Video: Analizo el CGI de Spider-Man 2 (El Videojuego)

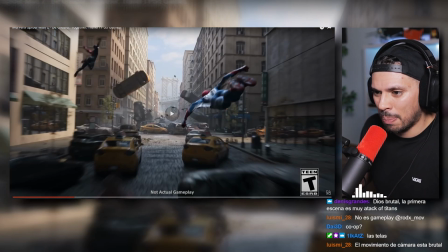3:58 Y ahora al play,
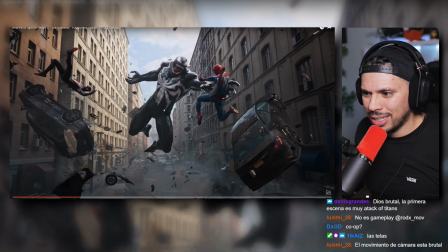3:59 pam, pam. le da muchísimo peso y vemos aquí la introducción de venom que madre madre no sé ni
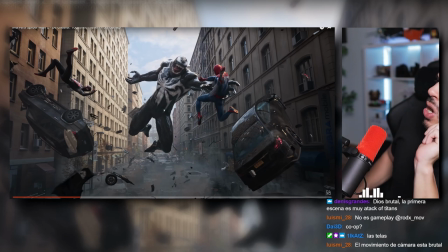4:08 por dónde empezar con este personaje es una locura una locura cosas que me
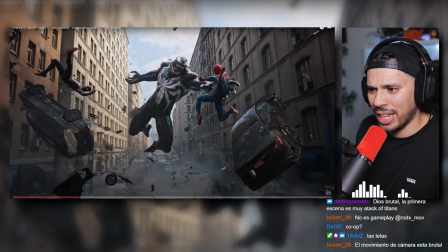4:13 flipan de lo que estoy viendo aquí ahora mismo el shading a nivel de materiales se nota esa parece que el personaje está como mojado la se nota como el moco este que sale de venom esa textura negra asquerosa que saca que está compuesto de este material,
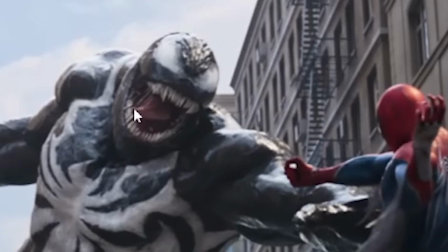4:27 además mola la boca abierta del personaje, veis que incluso tiene trazas de saliva tiene líllos de baba conectados,
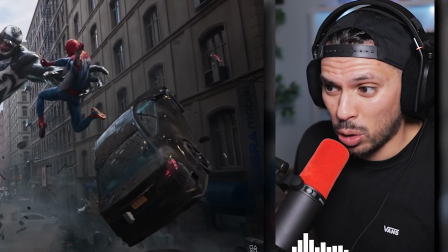4:34 esto es algo que en videojuegos no lo sacas, esta saliva en videojuegos no la sacas, esto lo tienes que simular de forma individual,
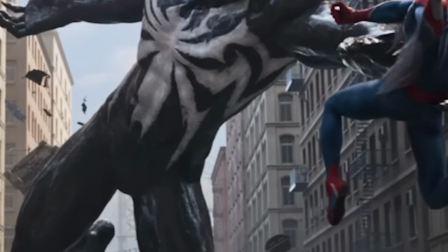4:39 esto son simulaciones el diseño está brutal, lo que es a nivel del modelado las proporciones,
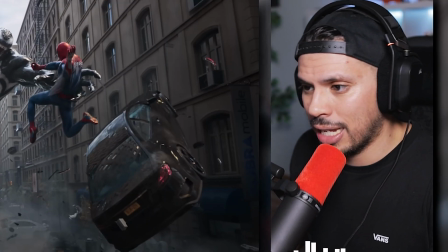4:46 muchas veces cuando se hacen este tipo de personajes y los modeladores esto no sé si lo he dicho alguna vez bueno,
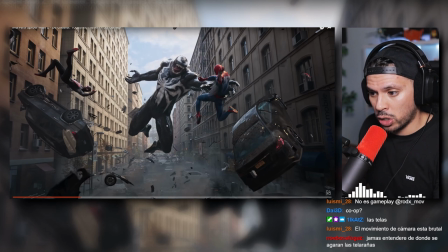4:52 lo digo ahora, muchas veces estas proporciones por ejemplo de lo que son los cuadriceps las piernas o los hombros, los brazos estas proporciones las sacan de culturistas de culturistas, de me refiero a Mister Olimpias, tipo el más famoso Arnold Schwarzenegger, cogen fotos de estos culturistas cuando están en las competiciones y ven los trazos de las musculaturas que sacan para generar estos personajes,
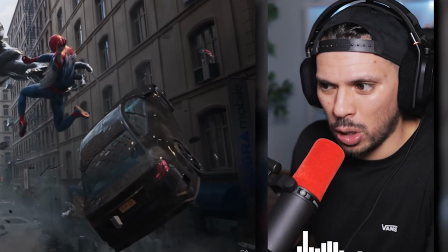5:12 esto se hace en cine, en cine y en este tipo de trabajos no sé si lo comento alguna vez pero lo dejo por aquí como como dato curioso, aparte a nivel de la composición,
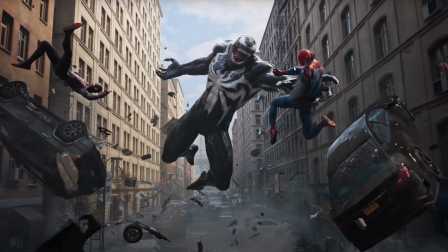5:19 plano muy complejo de vestir me refiero por todo el environment que está generado, los coches aquí flotando en el aire piezas saltando por los aires,
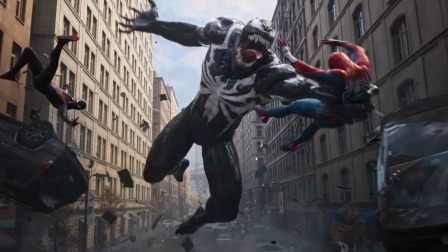5:25 volúmenes de todo, pero vamos a seguir avanzando un poquito más me tengo que centrar aquí en la boca,
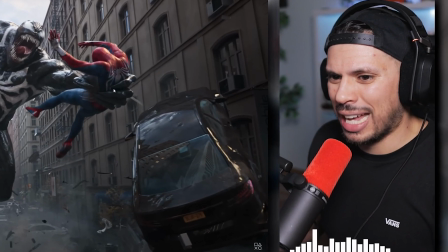5:29 mirad lo que os comentaba aquí de la saliva, está brutal, además el agarre de Spiderman sujeto,
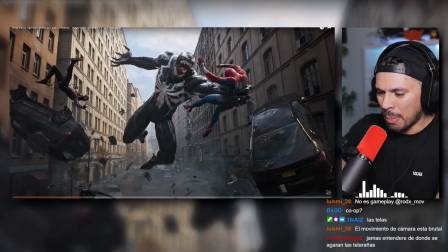5:35 mirad la pose del Spiderman, es que esto podría sacarte de aquí literalmente un wallpaper esto lo quitas en Motion Blur, sacas render a 4K y tienes un wallpaper brutal, un minuto de cinemática y mirad todo lo que ha pasado ya,
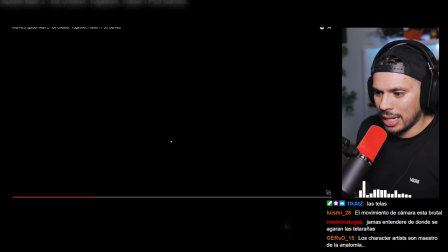5:47 es tremendo fijaros que detalle más pequeñito,
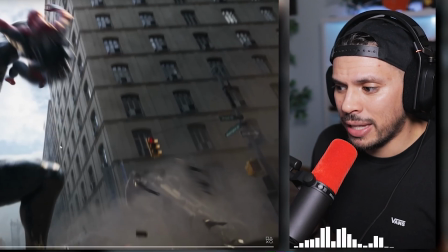5:51 pero que le da tanto peso y es aquí cuando vemos cuando Venom empuja a Spiderman, y esto lo sé porque es que he trabajado en muchas de estas cinemáticas,
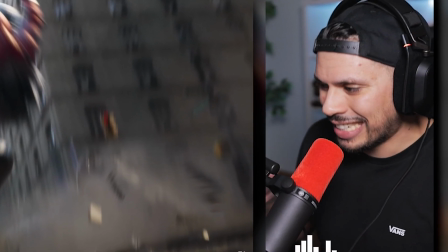5:57 y sé cómo sé, o sea, sé el nivel al que se llega,
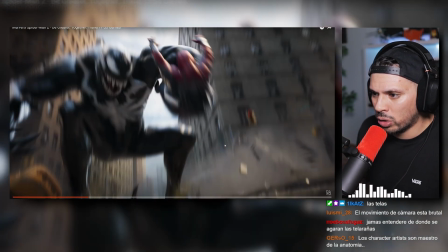6:00 y es que aquí tenemos una destrucción en el suelo cuando le revienta contra el suelo a Spiderman, mirad cómo sale esta explosión del suelo,
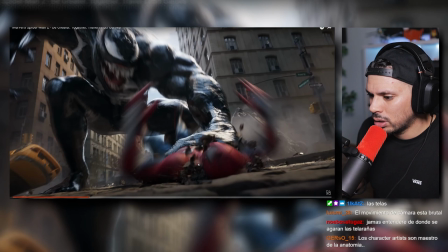6:07 son 4 frames vamos a contar, 1 2, 3, 4, 5
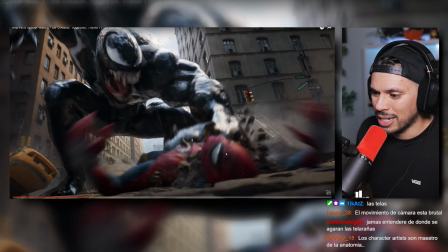6:13 6, 7 8, una destrucción de suelo de 7 fotogramas, pero fijaros la cantidad de detalle que han sacado, mirad todas las piezas que salen del suelo,
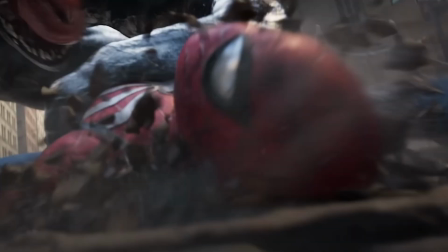6:21 de partículas de humito que le ha reventado contra el asfalto mirad la lengua lo guapo que está la composición
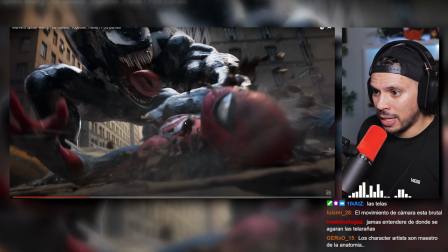6:28 sobre todo la línea visual que se genera entre Venom y Spiderman la dirección es súper violenta la iluminación,
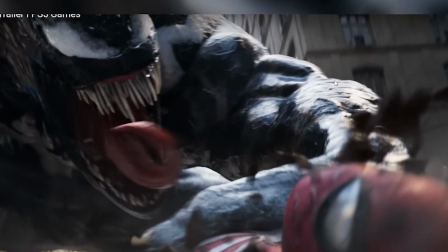6:34 cómo levantan aquí las contraluces además cómo levanta la exposición esta zona de Venom está quemada realmente es un plano de día que
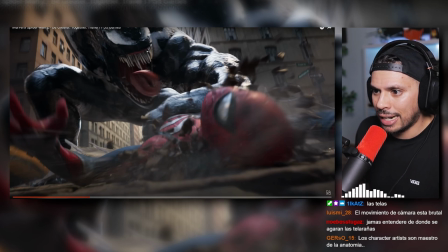6:43 en teoría no tendría que ser muy complicado de iluminar pero aquí vemos que han tomado una dirección artística bastante fuerte en lo que es a nivel de iluminación y no quiero
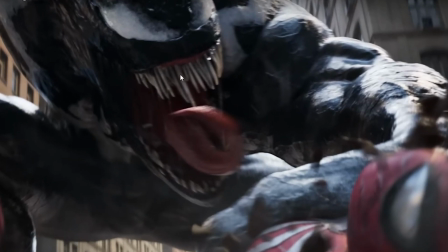6:51 ni deciros también la parte del material de los ojos de Venom es que este personaje es una locura, tío. De la cinemática os digo que es lo que más me gusta.
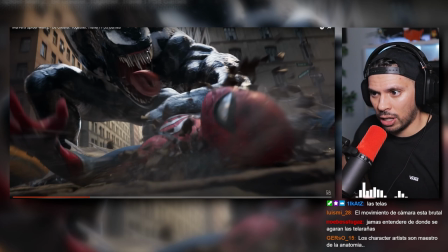6:58 Venom, este personaje, de esta cinemática más allá de los efectos y tal, Venom es lo que más me gusta, con diferencia.
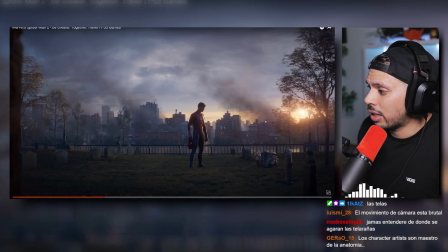7:03 Seguimos un plano general, muchos humitos por aquí de fondo. Esto os podría enseñar rápidamente cómo se hace en Houdini, pero bueno, ya os hice el tutorial de Cyberpunk. Hice una explicación con Cyberpunk de cómo hacemos humos o de cómo hacemos fuegos de motores. Esto tampoco tiene mucho más.
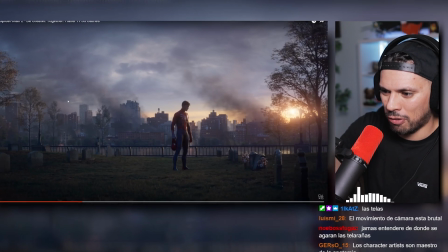7:18 En fin, dato hay que a veces hacemos este tipo de humos para poner de fondo como si hay una ciudad que está en fuego, que está destruida.
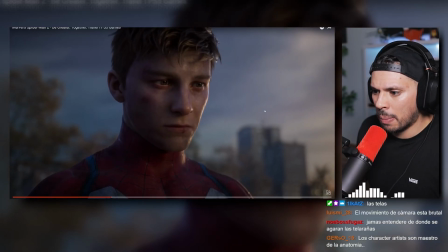7:24 Lo llamamos Smoke Plums. Pasamos a un primer plano de Spider-Man. Aquí también vemos por qué esto no es cinema. O sea, vemos por qué esto no es in-game, por qué no es videojuego. Y es que podemos ver aquí el detalle facial.
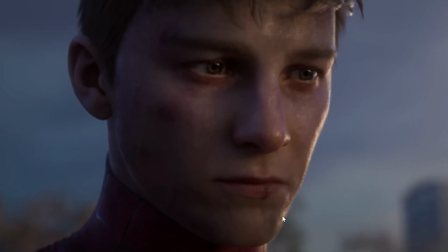7:36 Veis este tipo de los poros, los pelillos de la cara. Se nota un montón, claro, que no es un personaje de videojuego.
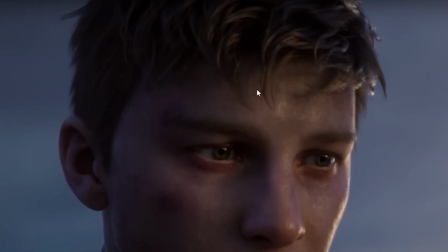7:42 Aparte del pelo, la carga del pelo que tiene. Tiene muchísimo pelo. Esto también en videojuego.
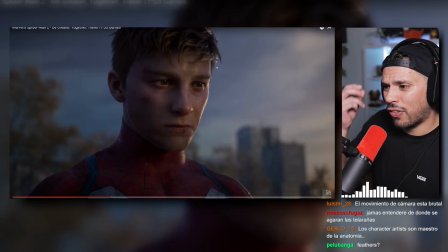7:47 Este pelo que veis aquí, con estas refracciones, con No refracciones, sino con este nivel de detalle en videojuego también.
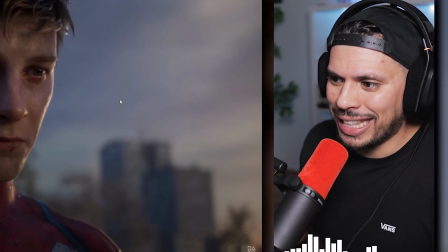7:52 Muy complicado. Muy complicado de sacar esto en videojuegos. Aún así, sinceramente, este plano creo que es lo más flojo de la cinemática.
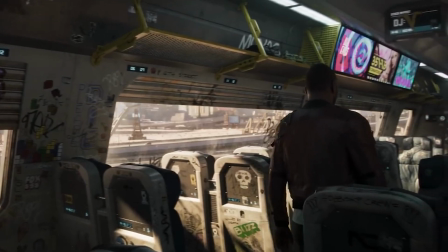8:01 Sobre todo si lo comparamos con la cinemática de Cyberpunk 2077 con la recreación de Idris Elba, que está literalmente a, vamos, a otro nivel.
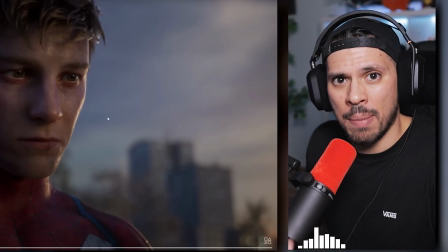8:09 Este personaje de aquí sí que se nota que es más CGI, ¿verdad? O sea, genera más valli que tanto. Funciona muy bien.
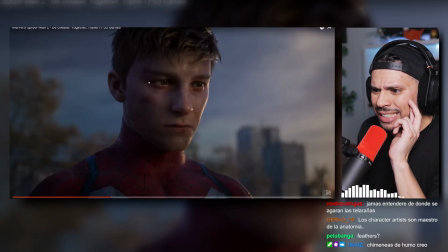8:14 Está muy bien. Pero creo que se le podría haber a lo mejor contrastado un poco más A lo mejor contrastar más zonas de la cara Aquí también de la
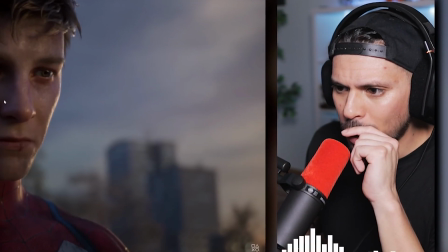8:22 raíz para que no se le viese tan plano Y creo que eso a lo mejor hubiese podido ayudar en darle más realismo También la oreja,
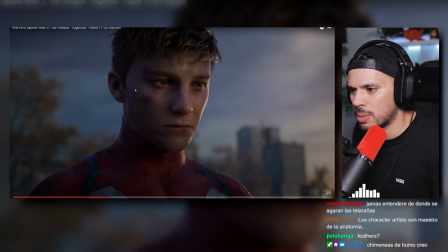8:29 haber contrastado un poquito más la cara Creo que le hubiese dado un poquito más de realismo Y a lo mejor sacaría al espectador un poquito de lo que es el Valle
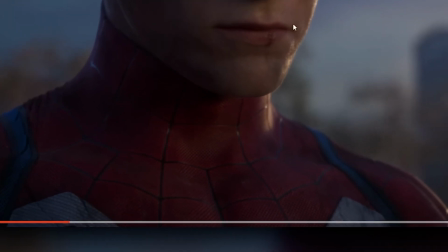8:35 Inquetante De que se nota así que está hecho por ordenador Pero aún así mirad el material del traje Mirad las texturas,
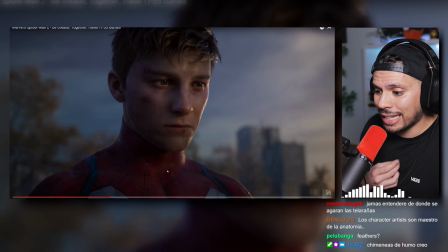8:41 cómo se notan aquí las rugosidades El patrón también de las telas con las que está creado este traje Las texturas del labio aquí también Como el labio
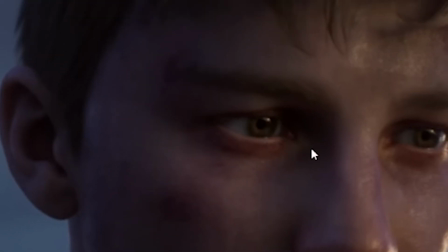8:48 ligeramente herido Los moratones Los ojos quizá también es una cosa que prestas demasiada atención Se ven demasiado blancos Cualquier caso,
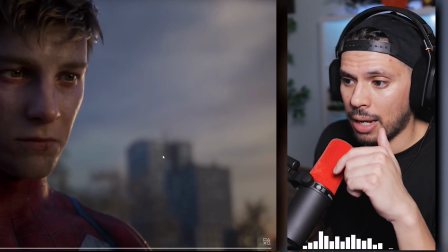8:55 muy interesante a nivel visual Pero creo que es lo más flojo de la cinemática Repito, está muy bien Pero es que el resto de la cinemática está, vamos, a un nivel estelar O sea,
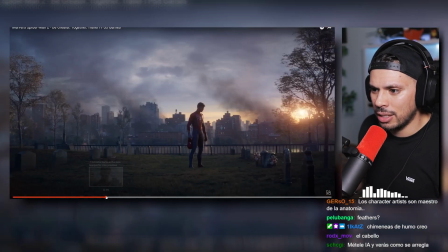9:04 os invito a que miréis el pestaño Y que me miréis a mí
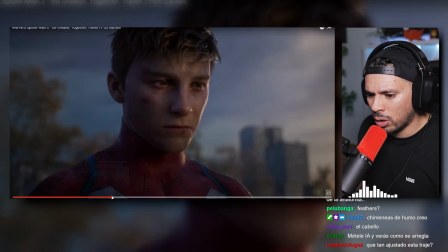9:07 Lo noto muy soft de animación también La animación facial no la noto fina la noto muy suave, demasiado suavizada y si yo pestaño,
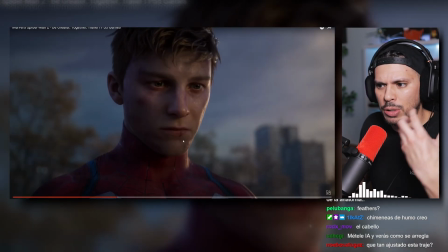9:14 si me vais a pestañear, veis que una persona pestañea como estoy haciendo ahora, así, no pestañea no sé,
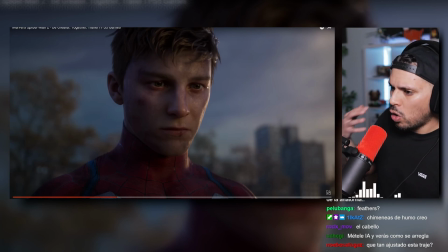9:20 o sea, está soft no es como los faciales que saca Blizzard,
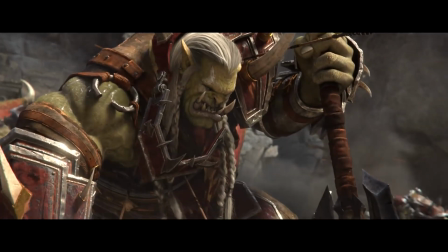9:25 por ejemplo que sí que pillan esas microanimaciones que le dan peso al personaje,
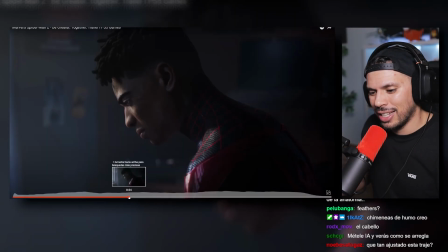9:30 dicho esto, o sea, a ver, por Dios que parece que estoy diciendo que esto está mal hecho, pero quiero decir,
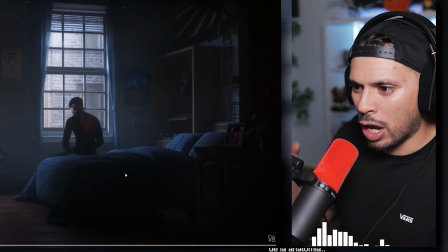9:34 está brutal simplemente que en comparación a lo que hemos visto ya de Cyberpunk o de Blizzard,
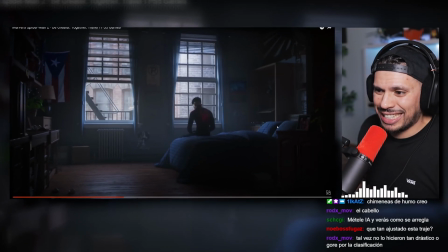9:40 me falta un pelín, me falta un pelín Este plano está increíble, increíble la iluminación de este plano Esto sí que está bien contrastado, este contraste sí que me flipa Además vemos aquí el perfil del personaje,
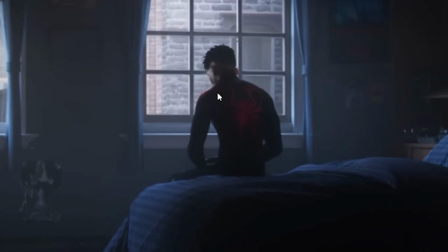9:53 está muy bien iluminado este plano Este plano está muy,
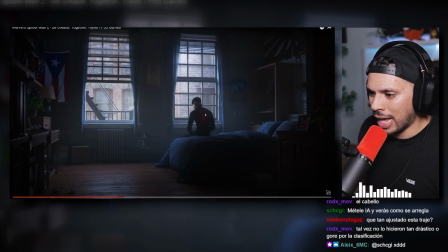9:56 muy bien iluminado Mola un montón cómo han levantado también la araña de la parte de atrás del personaje O sea,
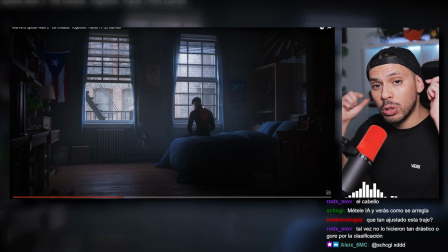10:03 creo que está súper bien levantada Vemos también subsurface, y subsurface me refiero a el subsurface aquí de las orejas Que es como la luz traspasa la piel Y podemos verlo aquí a las orejas También le da mucho realismo al personaje Está muy guapo el diseño De verdad,
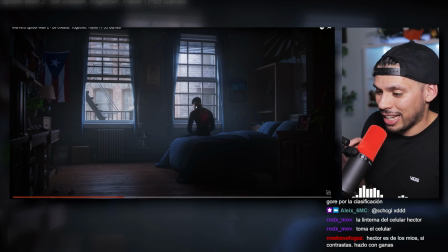10:17 está muy bien iluminado Mola el corte de pelo del personaje, sinceramente O sea, que parece que es una chorrada Pero es que le da un toque muy actual ¿Sabes?
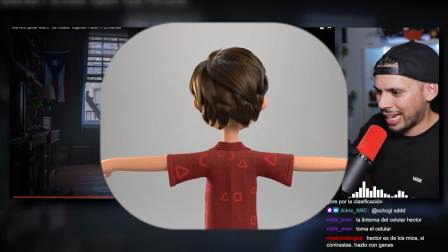10:25 O sea, no el típico pelo que llevan todos los personajes C, G y así como plano y tal Sino, no,
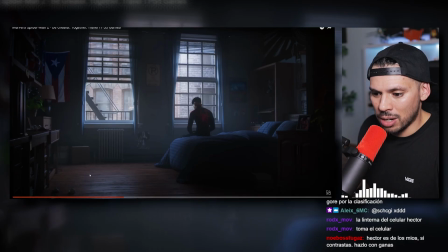10:29 no, no Aquí está bien trabajado, bien trabajado Y como digo, vemos zonas muy levantadas Por ejemplo,
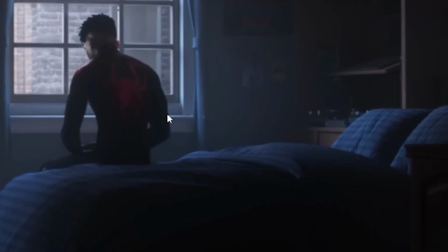10:34 aquí la zona del suelo Está muy levantada el parque Le da mucho contraste pero sobre todo esta zona de aquí que levanta con este rojo y que contrasta mucho,
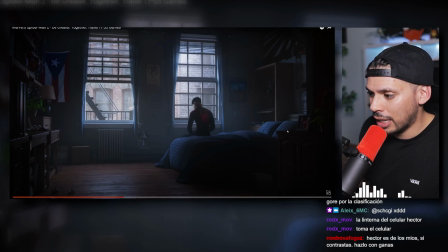10:42 te invita a poner el punto de vista en el personaje porque tenemos aquí una zona de oscuridad muy muy grande, muy grande y por supuesto el personaje está bien justificado ya que todo esto de aquí, la luz que viene de las ventanas justifica la iluminación que está haciendo sobre el personaje de verdad que este plano espectacular,
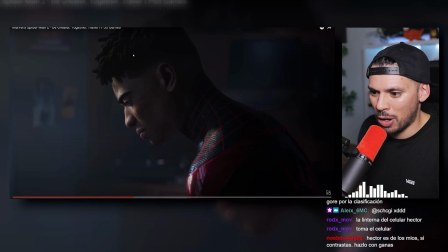10:59 aquí vemos el corte de pelo más cercano,
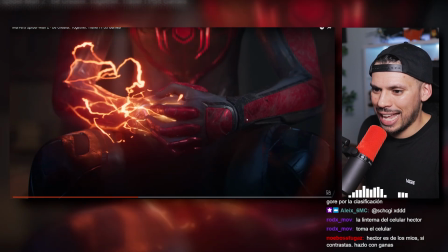11:01 el traje está demasiado guapo y este efecto sí que me flipa Esto me vuelve un montón la transición aquí de la habitación, vamos a verlo frame a frame,
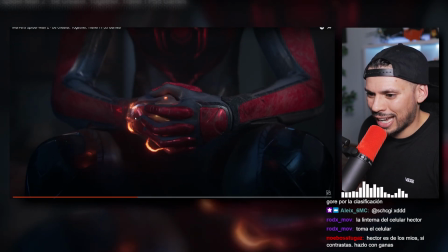11:09 de cómo se van creando estos rayitos aquí por la mano, cómo se va creando este efecto alrededor del personaje, qué brutal.
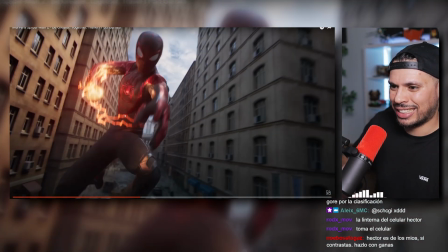11:16 Y cómo además con este efecto de rayos transicionan, chapó,
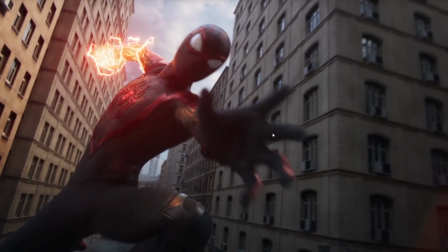11:20 chapó con este plan, o sea, este frame que tengo aquí a nivel de iluminación también, o sea, no sé quién ha sido el iluminador de esta cinemática o el equipo de iluminación,
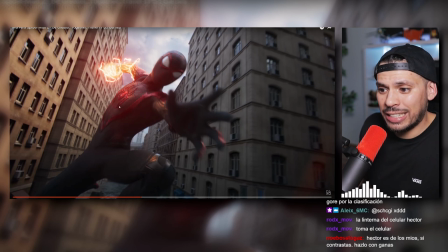11:29 pero me quito el sombrero. Qué bien iluminado está, naranjas y rojos, una combinación súper extraña, esto lo sencillo sería haber hecho estos rayos azules para que contrastase bien con el rojo, pero aquí vemos naranja y rojo, una combinación que en teoría no tiene por qué funcionar,
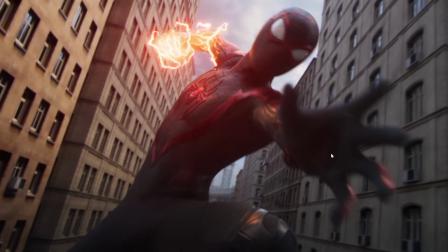11:43 aquí sí que vemos que funciona. Mirad como los rayos iluminan el pecho Levantan la araña de nuevo Incluso esta zona del pantalón ¿Veis como estos especulars los levantan?
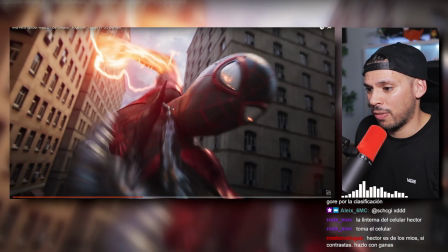11:52 La pose está guapísima con la mano y el tiro de cámara Está brutal Y de nuevo vemos como Venom entra Le agarra con los tentáculos estos que saca ¿Y qué queréis?
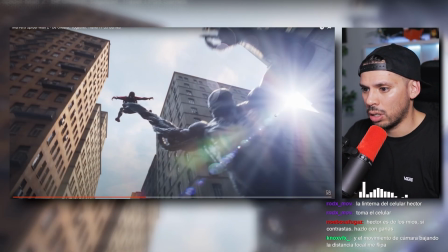12:01 O sea, este efecto de lens flare en cinemática de videojuego ¿Cuántas veces os digo que utilicéis estos recursos?